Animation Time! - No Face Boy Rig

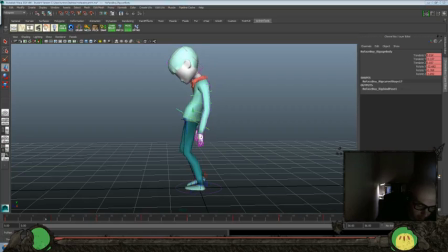[20:29]
Let's scale that back. Because I think I'm going to do this from a side perspective.
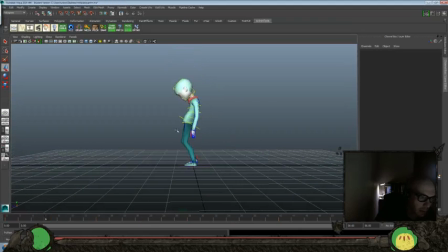[20:34]
I just like the kind of line throughout the body there a little bit better. Yeah, let's tone down the rotate Z then a little bit more. Because it just feels too over-exaggerated from this angle. Let's do about half of that. That feels better.
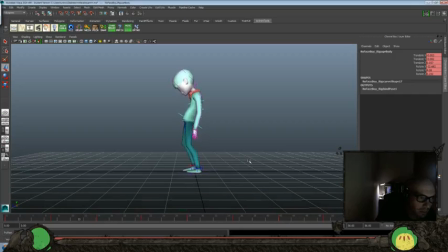Let's do a little tiny swing on the arms here.
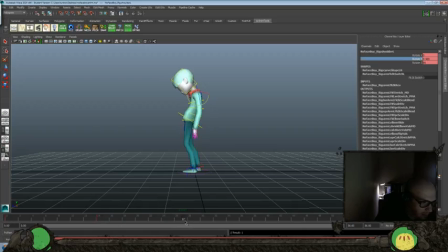[21:09]
Go forward there. Like I said, just a little bit of swing there. I'm going to keep those arms pretty minimal. Let's just universally bring that so it's not so extreme forward.
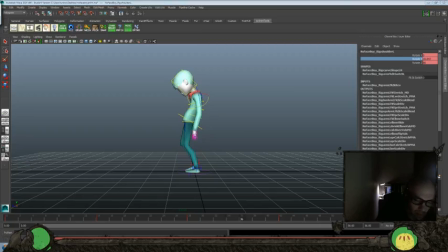[21:32]
We'll even cut that down even more. Like I said, I just want a little bit of movement in that arm. And maybe even less. And let's push it so it's not really going back, but kind of floating in the middle there.
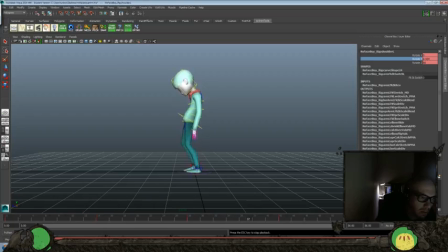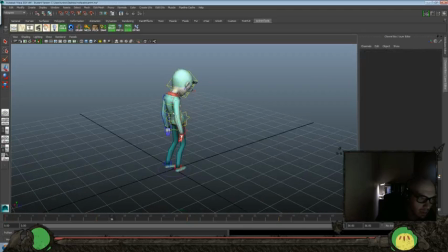[21:57]
Okay, let's look at the other arm.
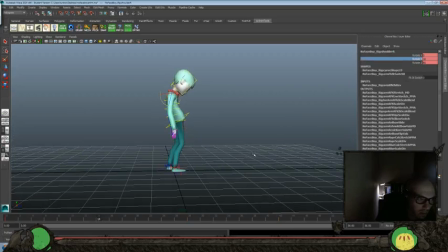Those two.
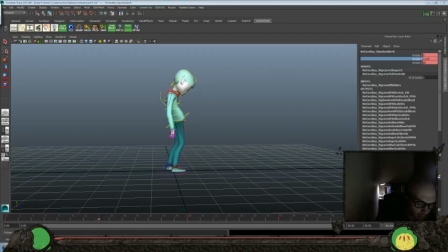[22:17]
But let me go the other way. For some reason I was doing that backwards. Let's see. Let's see that now. A little too busy.
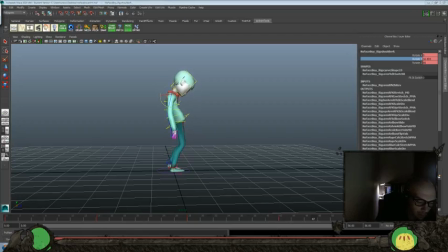[22:36]
Universally, we'll bring that back a little more. I think we're still a little too far forward in Z. Maybe that might be a little better.
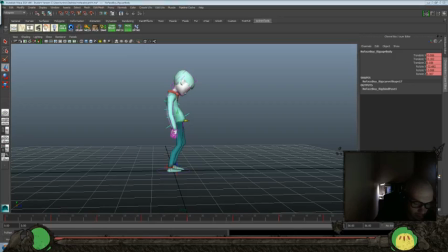[22:54]
Let's translate Z. Okay. Yeah, feels a little, maybe a little bit further back. Try and keep the body balanced a little more.
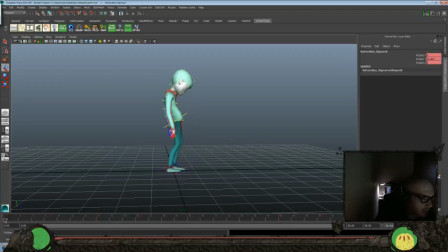[23:14]
And let's see, should we do a little bounce in the head? Let's try that. Let's see if we like it.
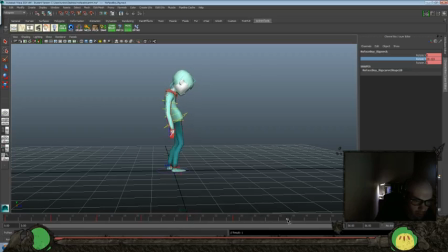[23:29]
I'm guessing it's going to be too much, so we might switch with our timing or our posing. I'll try and get a little bit of movement in that neck.
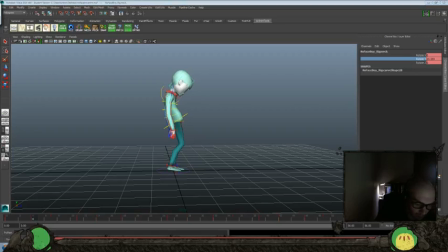[23:47]
Okay, so we want it to go here, but we want it inverted, I think. And tone it down a little bit more. And we'll throw another key in here. That is this one. Bring that up and over. Yeah, let's see.
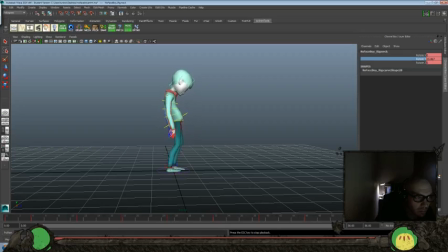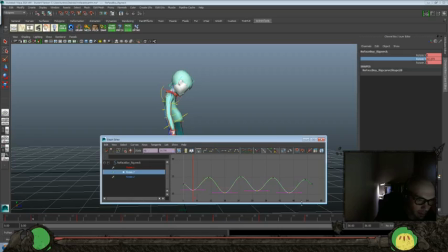[24:16]
It's still too busy. I think we could probably find something that would work with this. Feels like it's too much movement right now. Like it's purposefully bobbing rather than just kind of moving based on the movement of the body itself.
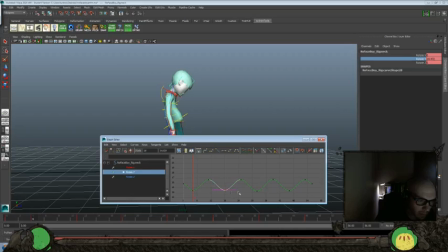[24:33]
And there's sometimes where you want to have like a purposeful body movement if it's something that's more of a personality thing.